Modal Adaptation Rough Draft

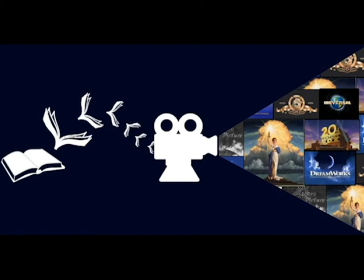[0:00]
We live in a world that is full of adaptations. Film critics estimate that somewhere between 40 and 50% of major motion pictures were adapted from novels.
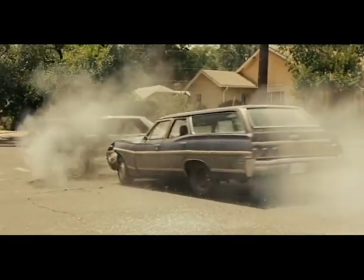[0:10]
But adapting content is difficult, especially when it is transduced from one mode to another.
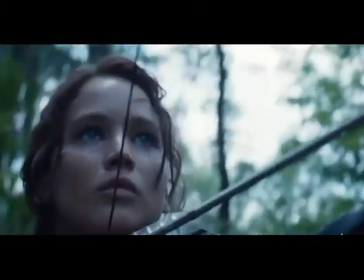[0:16]
According to Laura Hutchin in A Theory of Adaptation, the more popular and beloved the novel, the more likely the discontent.
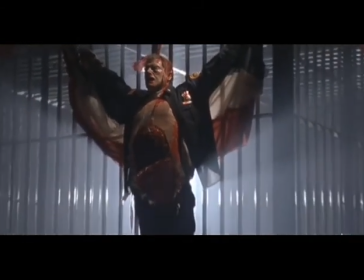[0:24]
The key to a good film adaptation is that it must stay true to the essence of the original story to please a knowing audience,
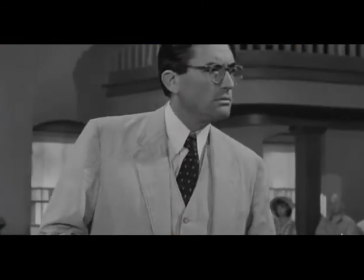[0:32]
and also be able to stand alone to please the unknowing audience.
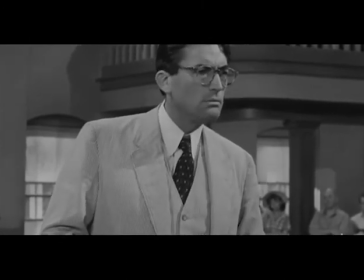[0:37]
This is because it's not easy to transfer something that exists solely in
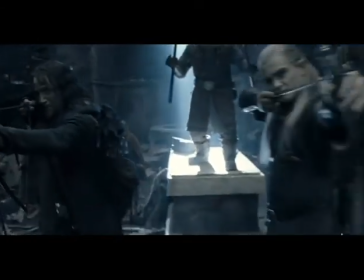[0:42]
the textual world to a simplified script consisting of mainly dialogue,
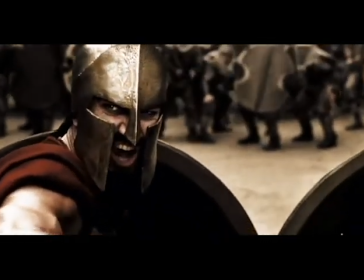[0:46]
and then turn that script into a film, complete with visuals,
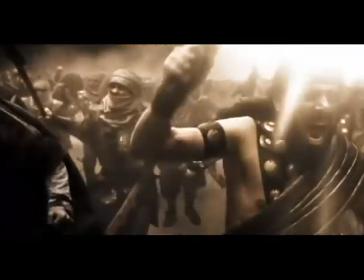[0:51]
audio, and effects.
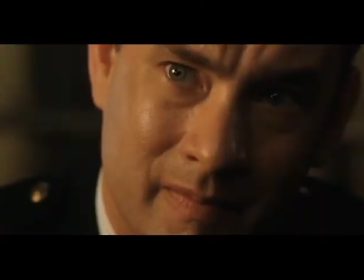[0:52]
The process of transferring material, in this case a story, from one mode to a different mode is called transduction,
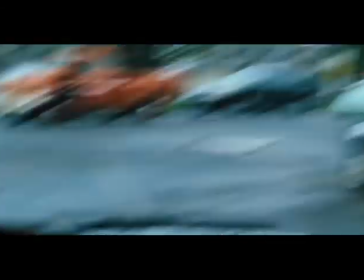[1:01]
or as Bessemer and Kress define it, the move of semiotic material from one mode to another.
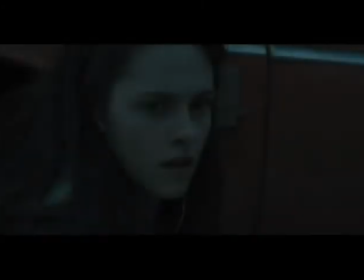[1:07]
In this video, I will investigate how novels are transduced from book to script to film,
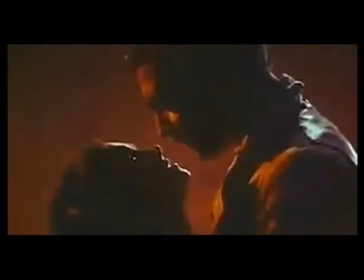[1:14]
or when we break it down by category, from a genre of text to a different genre of text to audio and visuals.
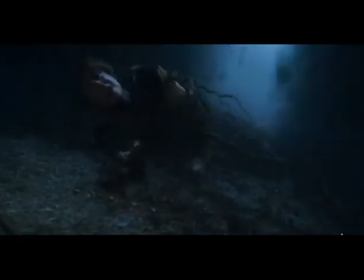[1:23]
To do this, I will focus specifically on the Harry Potter series as a model, because not only is it iconic,
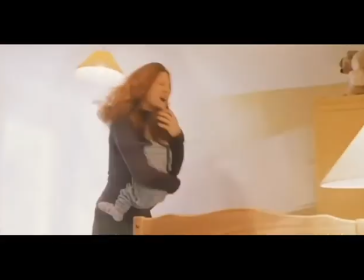[1:30]
but the novels have been adapted into notably successful films,
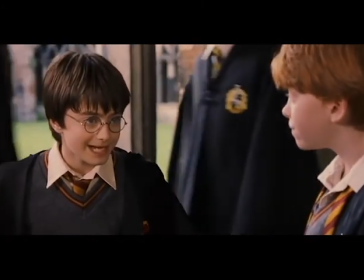[1:35]
averaging $850 million per film in box office worldwide.
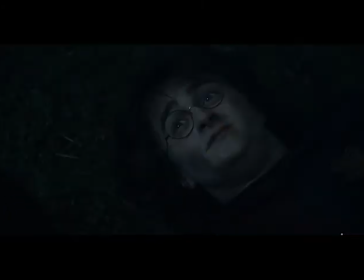[1:40]
Based on its success, I would say that the Harry Potter series is transduction done well.
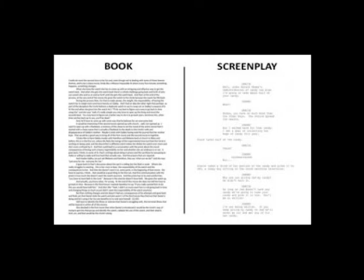[1:46]
When adapting a book to film, the first step is to generate a script.
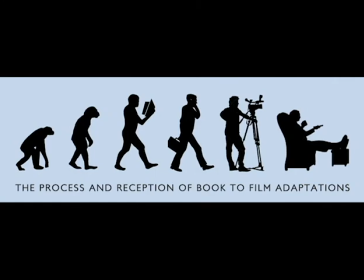[1:51]
This isn't a mode transfer, but a genre transfer that will prepare the mode to be more easily transduced to film.
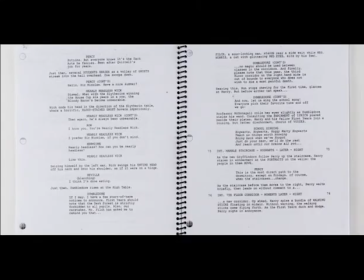[1:59]
Usually, a script is a very condensed, simplified version of the text.
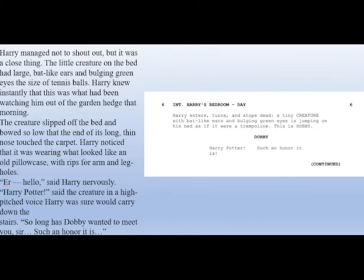[2:03]
Let's look at a scene from the beginning of the second novel, Chamber of Secrets, where we meet Dobby. As you can tell, the book is much more thorough in its detail of this first meeting, while the script keeps it simple. It also adds a minor difference. In the script, Dobby is jumping on the bed.
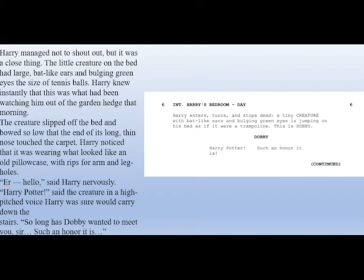[2:23]
Differences like these exist for the sake of quick characterization.
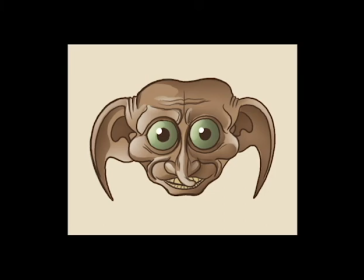[2:28]
Dobby is immediately a whimsical and comical character in the film because the film doesn't have the time to let his characterization unfold like the novel does.
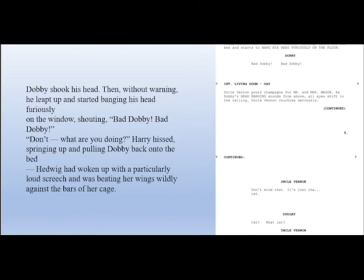[2:39]
While the genre transformation from novel to script sacrifices detail for time, it gains flexibility in terms of what it can show. The novel is linear and focuses on one scene per setting, but the film has the ability to go back and forth between settings in a way that makes sense.
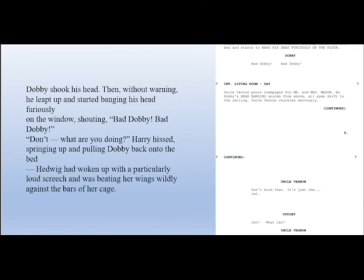[2:58]
In the book, Dobby bangs his head on the window, but in the film, he bangs his head on the shelves, creating a reverberating banging noise that spreads to the rest of the house. This then serves as a transition for the setting to switch. The script has the opportunity to cut to a different setting, downstairs where the Dursleys are entertaining guests.
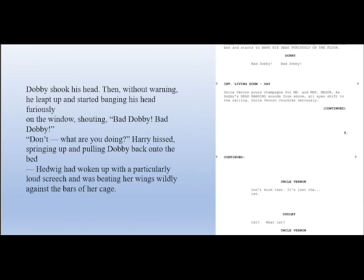[3:18]
In a book, this might come across as choppy or confusing, but the script has greater flexibility, which creates for a more humorous and dynamic scene. Something I learned while doing this research was that the process of adapting a book to a film is not a linear process.
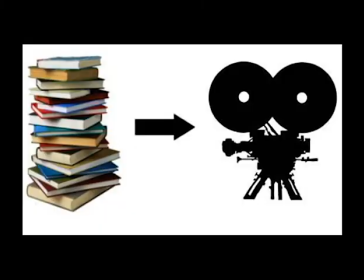[3:34]
At first, I thought that the text in a novel was transduced to a script, and then the script was transduced into film. But there are nuanced elements from the book that show up in the film without being mentioned in the script. When we compare the film and the script, notice all of the nuances left out in the script.
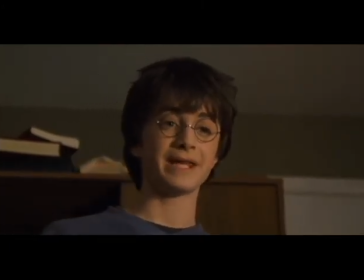[3:53] Equal. You can't have met many decent wizards then. No, I haven't.
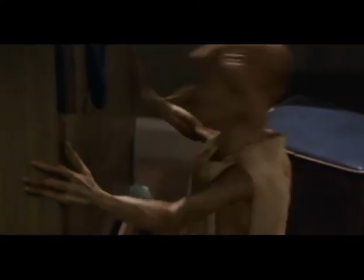[4:00] That was an awful thing to say. Bad Dobby! Stop, Bad Dobby.
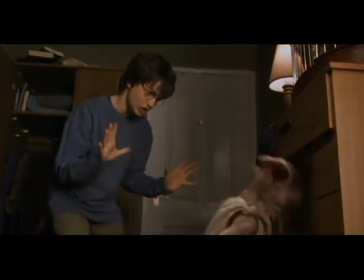[4:06] Dobby! Bad Dobby, Dobby! Dobby, please stop.